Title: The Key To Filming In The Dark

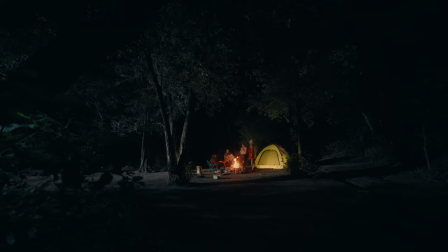0s
Hi, it's me, Brady. Welcome, welcome back. We're here fireside in the woods here and we just finished lighting this scene, which I want to talk about. But before we do that, I want to say this video is one sponsored by our friends at Frameset and two, please be friends with the subscribe button. It would make me happy. So lighting a night scene like this in the woods, it gets difficult, especially with night exteriors. It's one of the things that's been scaring me for a long time, but I wanted to do this as just kind of like a little exercise.
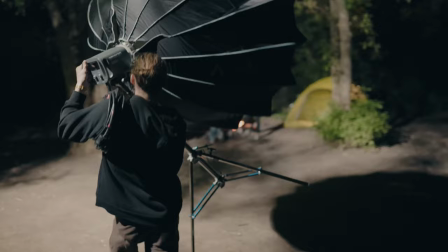25s
Now night exteriors are hard for two different reasons one of them we're working from a black blank slate canvas with no light to
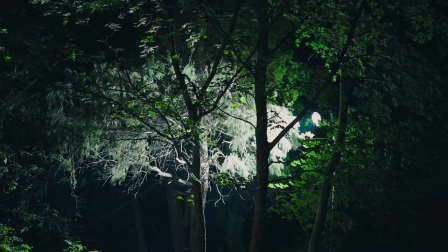34s
work our way up so it takes a little bit more equipment a little bit more lighting to make work and also there's the issue of power there's no outlets in any of these trees so you're limited to either battery power lights a generator which can be loud if you've got audio or one of the aperture eco flows which doesn't get smoke in your eyes like this fire does but it is a pretty cool thing that we're going to use tonight so let's backtrack to the beginning of the night to where we started with this setup and kind of work our way back to where i'm at right now and the camera setup that we're using is my trusty old sony fx3 and we'll just use sony glass like a 1635 or 24 to 70 and on
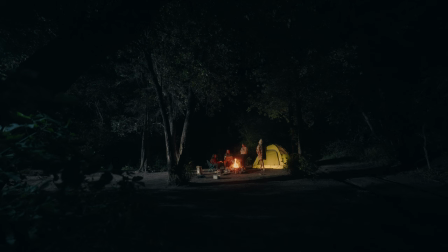71s
that we got a tiffin black promis filter as well and the format of how i want to do things to start with an establishing
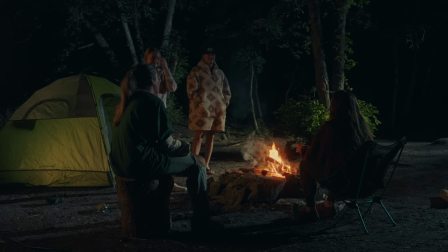78s
shot like a super wide let the viewers know where we are and then i want to move into a tight and kind of work with some mediums and close-ups
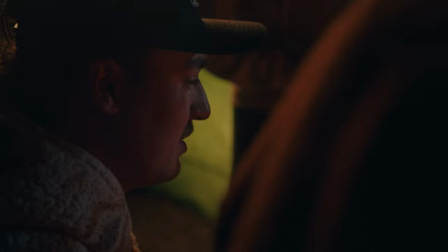85s
and i'm doing that because starting with the wide once we move into the tight we already know where the lights are going to be we already know where everything is going to be so when we move in we can just polish it off and move the lights in closer as we move in so let's go ahead and start with the wide shot right now and then we'll you know get to going first light i want to add here is some light to bring up the level in the woods in the on the trees on the leaves bring in some sort of exposure because right now it's completely black and i want a big source and i want a far source kind of motivated off of the moonlight. So I want it to be kind of cool and hard and specular kind of as the moonlight would be. So I'm going to take this stand here.
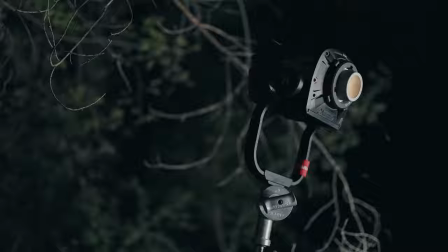120s
I'm going to start to work to maybe put like a 1200D up because I know it's going to be bright. My goal for this is to have this light source far.
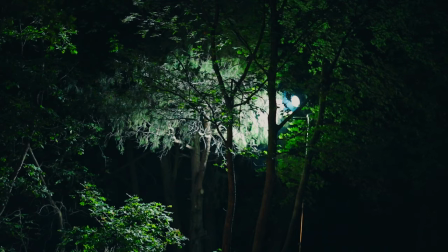128s
The further away it is, the more natural it feels because the moon is far away.
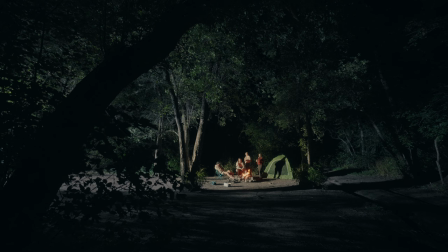132s
And also if it's further away, it's going to be casting on more of the scene, more trees, more branches, giving us more depth in the frame. So looking at the framing right now, we've got a little foreground elements to the trees I just kind of want to draw the eye into the image right and I've got this light kind of playing as the moonlight and it's it's pretty bright it's pretty hot right now but I want to bring in a lot of level now one thing that I did to kind of save battery power since I'm on the FX3 I brought the ISO
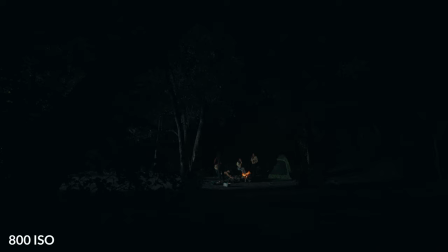158s
up to 12,800 because that's the second base you can see that if it were to be at 800 it's pretty darn dark I think the light's at like 30 percent right now we could bring that higher but I want to save battery so I say it's clean
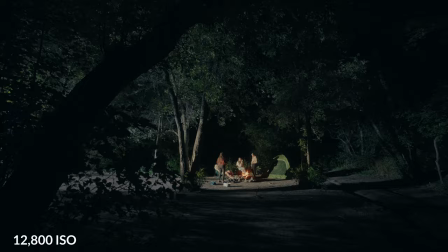171s
enough we bring it up to twelve thousand eight hundred I think it looks pretty good I'll look at this a little bit more but I think the next light that I want to
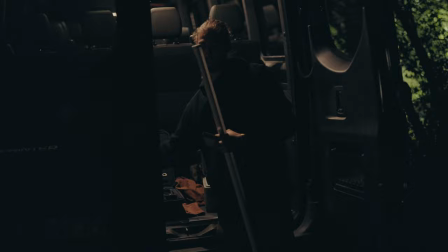177s
add is maybe some sort of I might add a light in the tent just to add a glow to the tent
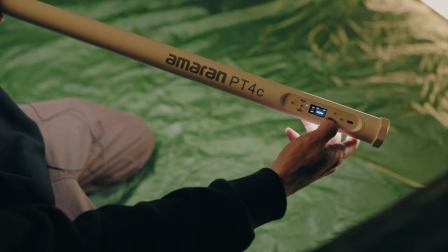184s
so let's go ahead and see what we can do to add something in there I've just got an Amaran PT4C tube and I've got this still like a deep tungsten I want
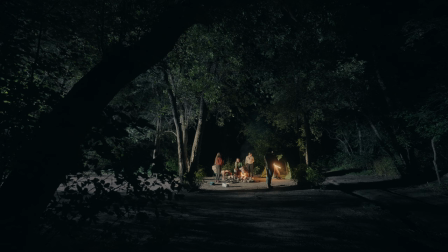191s
to keep this warm world going on just get some sort of cozy light going on into this tent. And we'll just hop on in here.
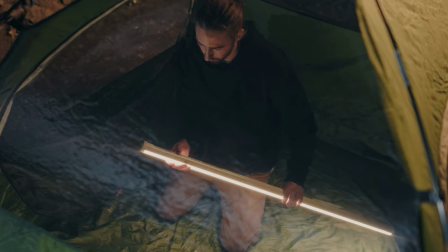199s
And again, I don't know what this looks like on camera, but I'm going to assume that if I just put this face down here, close it up, it'll give a nice glow to the front side of this tent. So the frame is starting to look, you know, in the world of where I want it to, but I still think that there's a lot of dark, a lot of emptiness, a lot of negative space. So I framed up my camera to where I've got a little bit of this tree as the foreground that you can see.
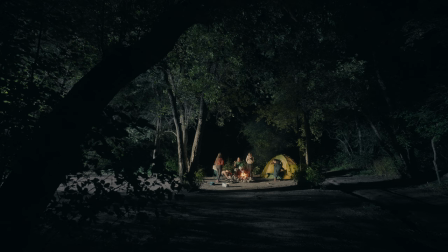221s
And I just wanted to, you know, add a little pop of that almost like I'm adding a rim light and add a little bit of attention to it I don't want to light it full on and make it like really bright but by putting a little light behind it probably like an MC like this actually it'll just create a little like edge around all of the leaves just adding a little bit more foreground a little bit more dimension to the
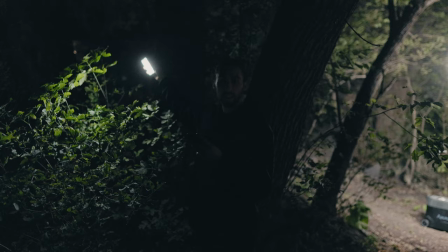240s
scene and I think I just want to take an MC pro something very small and just come like kind of continue that 1200d that's over
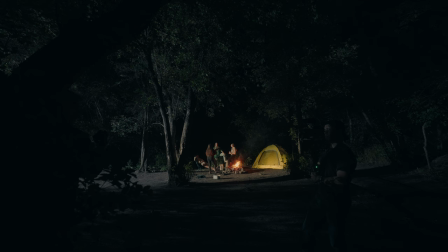247s
there and just light these you can see that like this might even be too bright I might bring the exposure down but you can see what it's
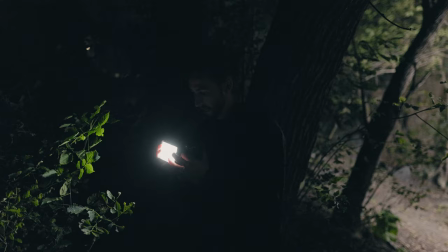254s
doing over there just creating a little bit of level on the trees so maybe i'll bring that what is this at this is at uh four
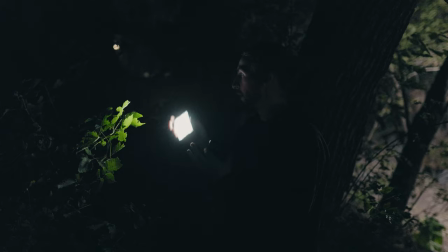260s
percent let's bring that down to like maybe 1.5 something really low and small there we go i like somewhere in that world so i'll throw this on a stand and uh keep moving forward i think we can get this wide shot i'm pretty happy with it. So for this wide, I'm kind of, I'm pulling back a little bit. My tendencies are to like add more lights and make it better and like, you know, add, keep adding.
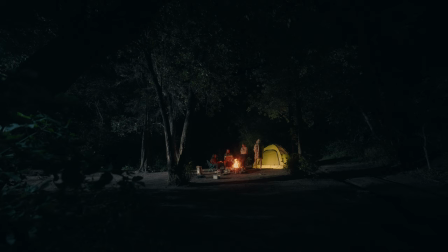287s
But I think I want to let the fire drive a lot of the lighting in the scene. So between the moonlight and the fire, and then just giving a little bit of glow on the tent, I think that's all that I want to do for this.
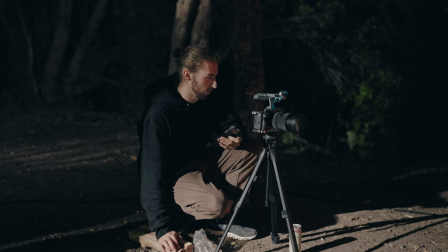297s
And then once I get this wide shot, I want to move in and start to, you know, shape the light a little bit more. Maybe I'll use that moonlight as a rim light and move it around, or maybe I'll soften up some light and augment that fire or just work with it. I'm not really sure exactly what I want to do but I'm pretty happy with where the wide is at. Let's go ahead and move in on to the type. Why don't we take a seat and talk about the sponsor for the day, Frameset.
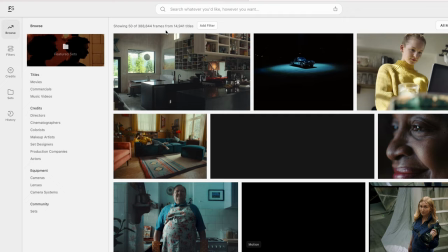321s
Now if you don't know what Frameset is, Frameset is an online platform that's just got an abundance of reference images from movies, from music videos, from commercials that are great for either looking up for inspiration for your own projects,
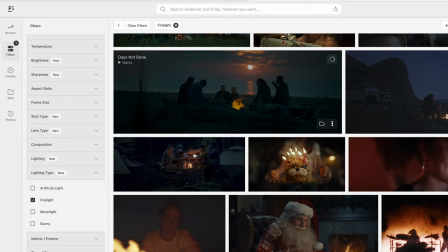334s
say for this I can go on and look for a campfire scene or you can use it to put together reference images for a shot deck for something that you're going to be showing to a client.
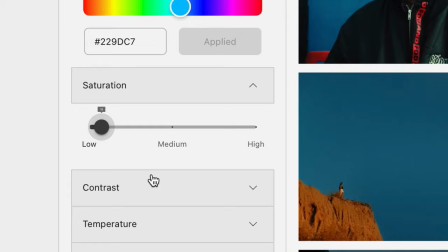343s
Now Frameset makes it really easy for you to go in and select all of these different filters to really refine your search and get you exactly what you need. Now you can use Frameset for free so what I'm gonna do I'm gonna leave this link down below for you to go ahead and sign up for Frameset
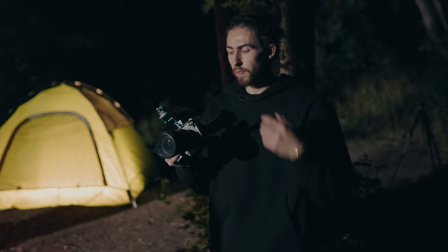358s
but now that we know you know the inspiration thanks to frame set for the scene why don't we go back into lighting it so I
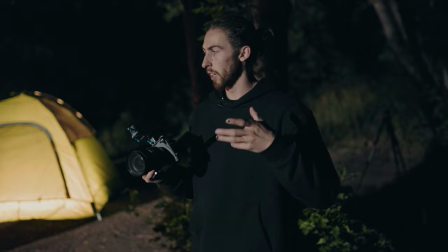364s
want to move in for like a medium uh or I might even do a full shot or something uh just a little bit more uh
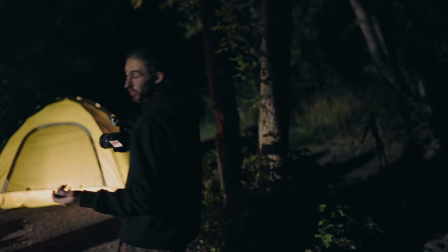370s
pushed in from the extreme wide don't know where I want to frame yet what I'm going to do is just roll my camera and just start to move
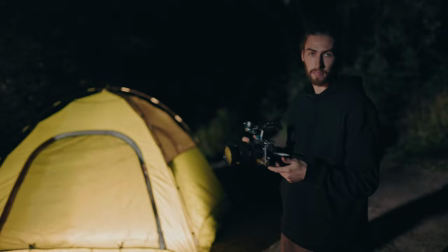375s
around and I know I want to I know I want to shoot somewhere around 50 I've got to zoom on right now so I'm just going to kind of rock
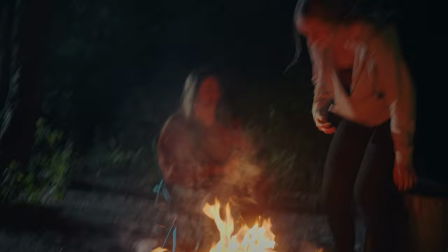382s
in and out of that and start to get maybe some foreground elements and I can start to see that like the fire could
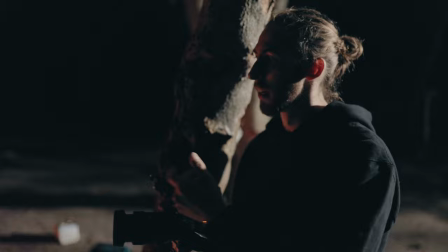388s
act as some sort of foreground. See a lot of the times I do this and I just kind of look around and I'm kind of looking for different compositions that work especially when I'm doing on the fly shoots like this.
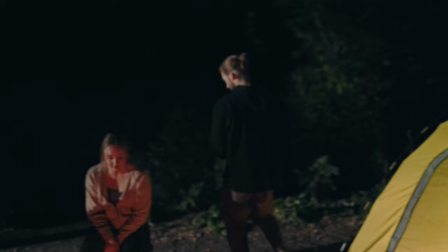397s
Oh maybe I'll go from right here.
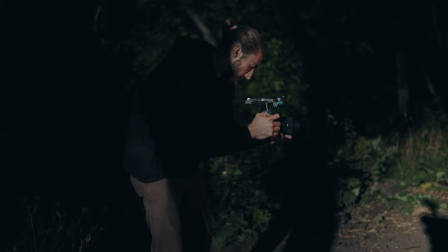401s
Oh I like this actually. So I like this shot of them talking. I'm going to throw this up on some sticks and I definitely got to make some changes to the lighting.
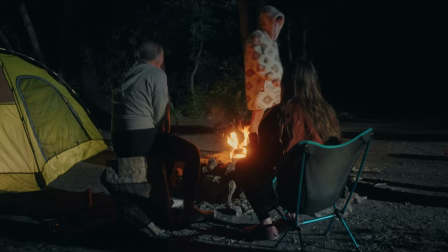410s
Right now our original 1200d, that moonlight, is super bright.
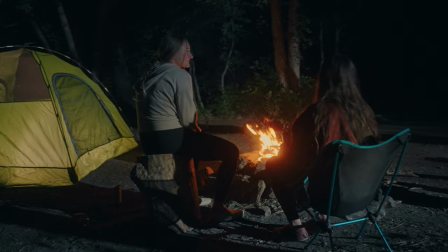414s
It's almost front lit and I really don't want that look. I kind of want like an edge light moonlight for this.
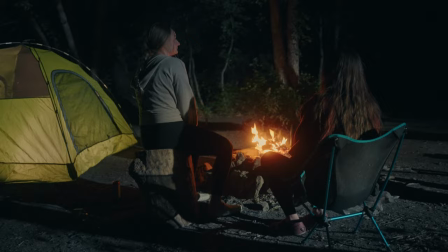419s
So I might work with moving it around and then see how I can add in a little bit more light from the tent as well.
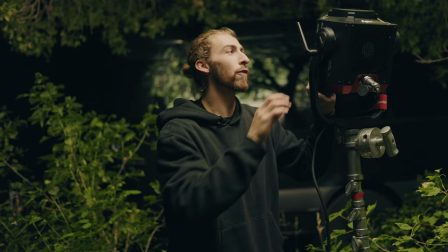424s
Okay, so I moved the 1200D that was originally over there and I want to go for more of an edge light.
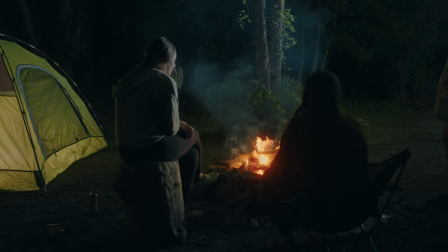431s
So I mean this might be a little hot because we're exposing or you guys might get a little dark but I want to start to bring it into that direction over there
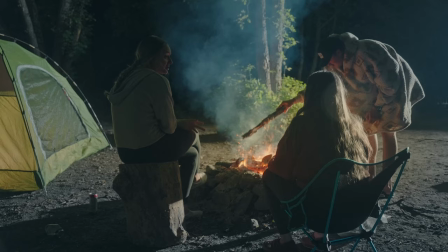437s
just creating a little bit of like a side edge light but my goal is to eventually bring this up higher and
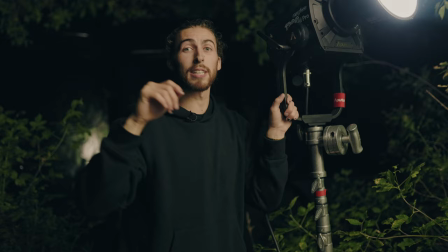443s
shoot it through the leaves so it's not just like a really hot spot on the dirt. I want to break this light fixture up through the leaves as if like the moon is shining through a lot of the leaves.
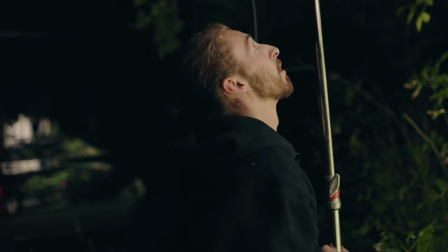452s
And this is going to be doing the same thing as on the wide, but I'm just moving things around and polishing it off as I move into some tighter shots. Coming up. There we go. Okay, so we've got the second shot here.
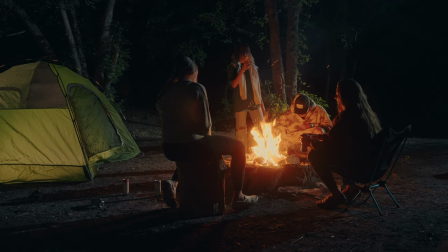467s
That rim light is really starting to do its job.